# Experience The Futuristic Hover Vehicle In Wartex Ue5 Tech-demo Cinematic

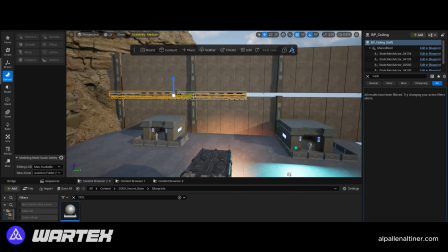(4:26)
So I started building the gate, the entrance, and so I wanted to be able to
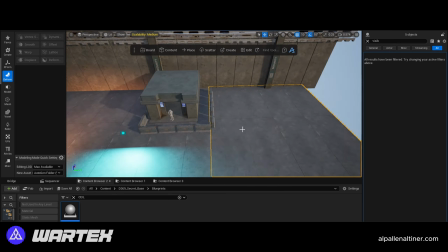(4:33)
utilize these meshes that I have without really using too many,
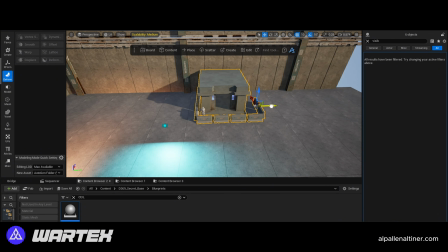(4:37)
and place these modular meshes that I've created and place them in there just to kind of
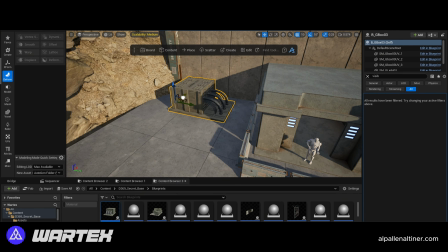(4:45)
start building that front area of the environment or of this section.
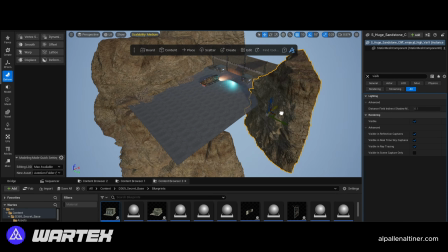(4:52)
So here you can see I'm using mega scans,
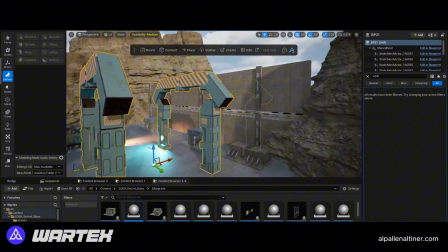(4:56)
these clips, and I downloaded these actually as Nanite because I wanted to be able to have the highest quality,
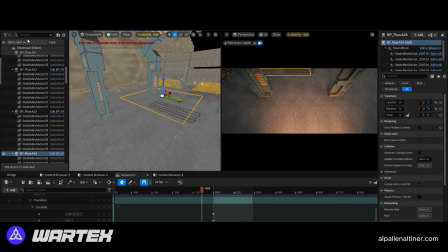(5:03)
but I end up duplicating them to create the environment. So I also created a lot of decals,
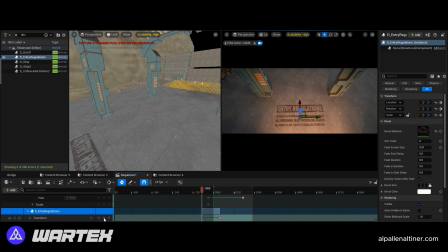(5:11)
so I wanted to be able to tell a story by just kind of seeing some of these signs on the ground.
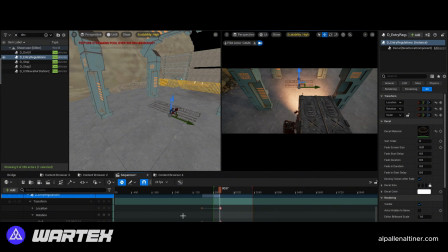(5:18)
so you kind of know what type of facility you're going into.
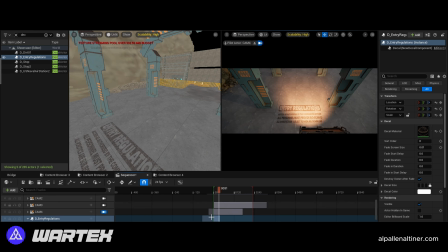(5:22)
And this is a Navy facility pack that I've actually built, so that kind of complements the idea.
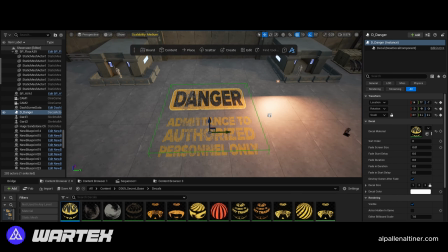(5:28)
But you can see here I'm placing all these different decals that I create in Photoshop,
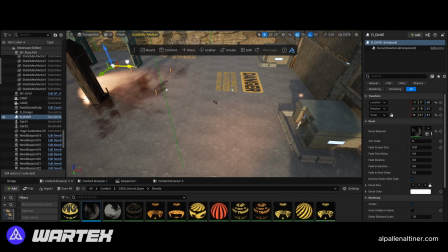(5:35)
and so I'm placing them in there just to break things up, the repetitiveness of the patterns.
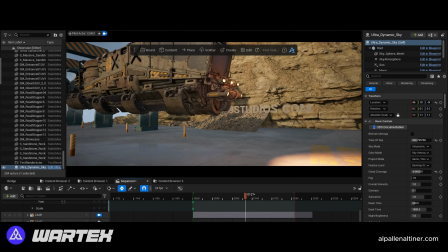(5:42)
And I'm really just playing around and seeing where I could utilize some of the decals also to get reflections.
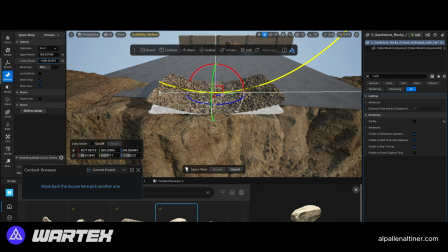(5:49)
In Unreal, you can do so many things. In the modeling tools, you do have a lot of warp functions,
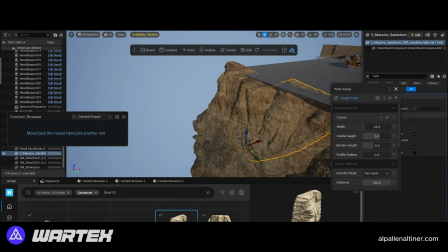(5:56)
and so I took advantage of those to quickly create and change some of the elements, change them to my needs basically.
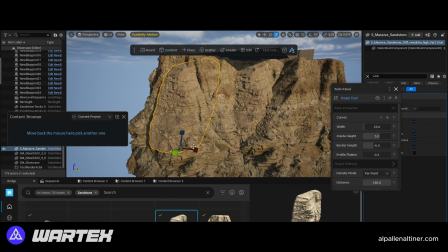(6:04)
But here I'm placing them in my scene,
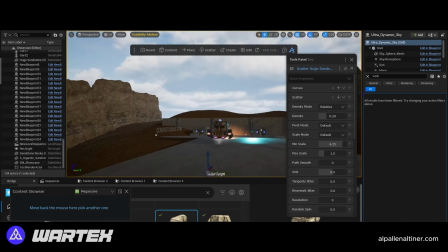(6:08)
and I am constantly switching back to dash to speed up the process and use their spline tool,
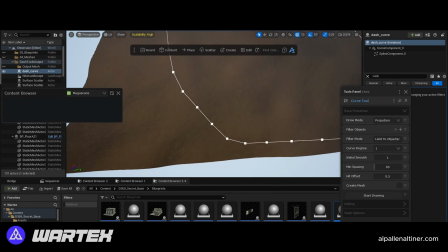(6:15)
which you can actually change and select each part. And I'm trying to test things, see if I should create a road,
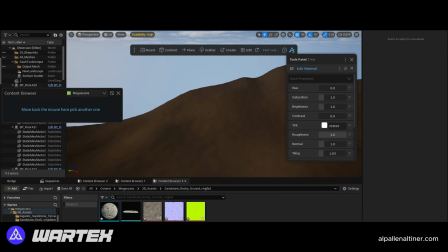(6:24)
or if I wanted to expand this animation and the cinematic, like how could I do that possibly.
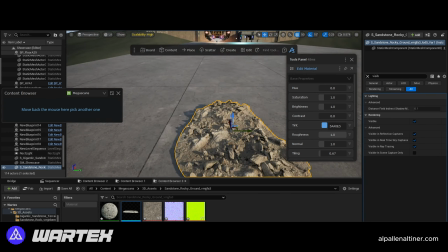(6:30)
And maybe this is just one level that I end up building here.
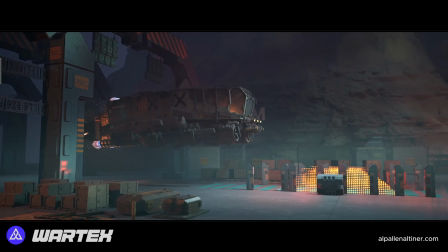(6:35)
I hope you guys enjoy this short video, and I will be posting more videos and update it.
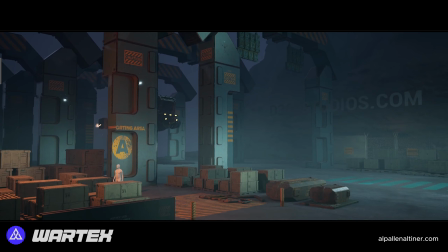(6:42)
And everything that I shared today was actually done in the viewport.
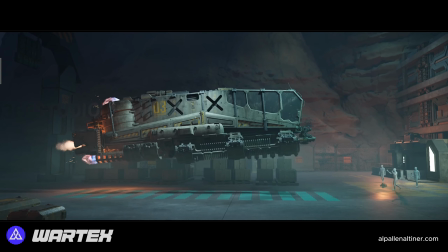(6:47)
So these are not actual renders, but I just wanted to be able to take advantage of real-time production with Unreal Engine 5.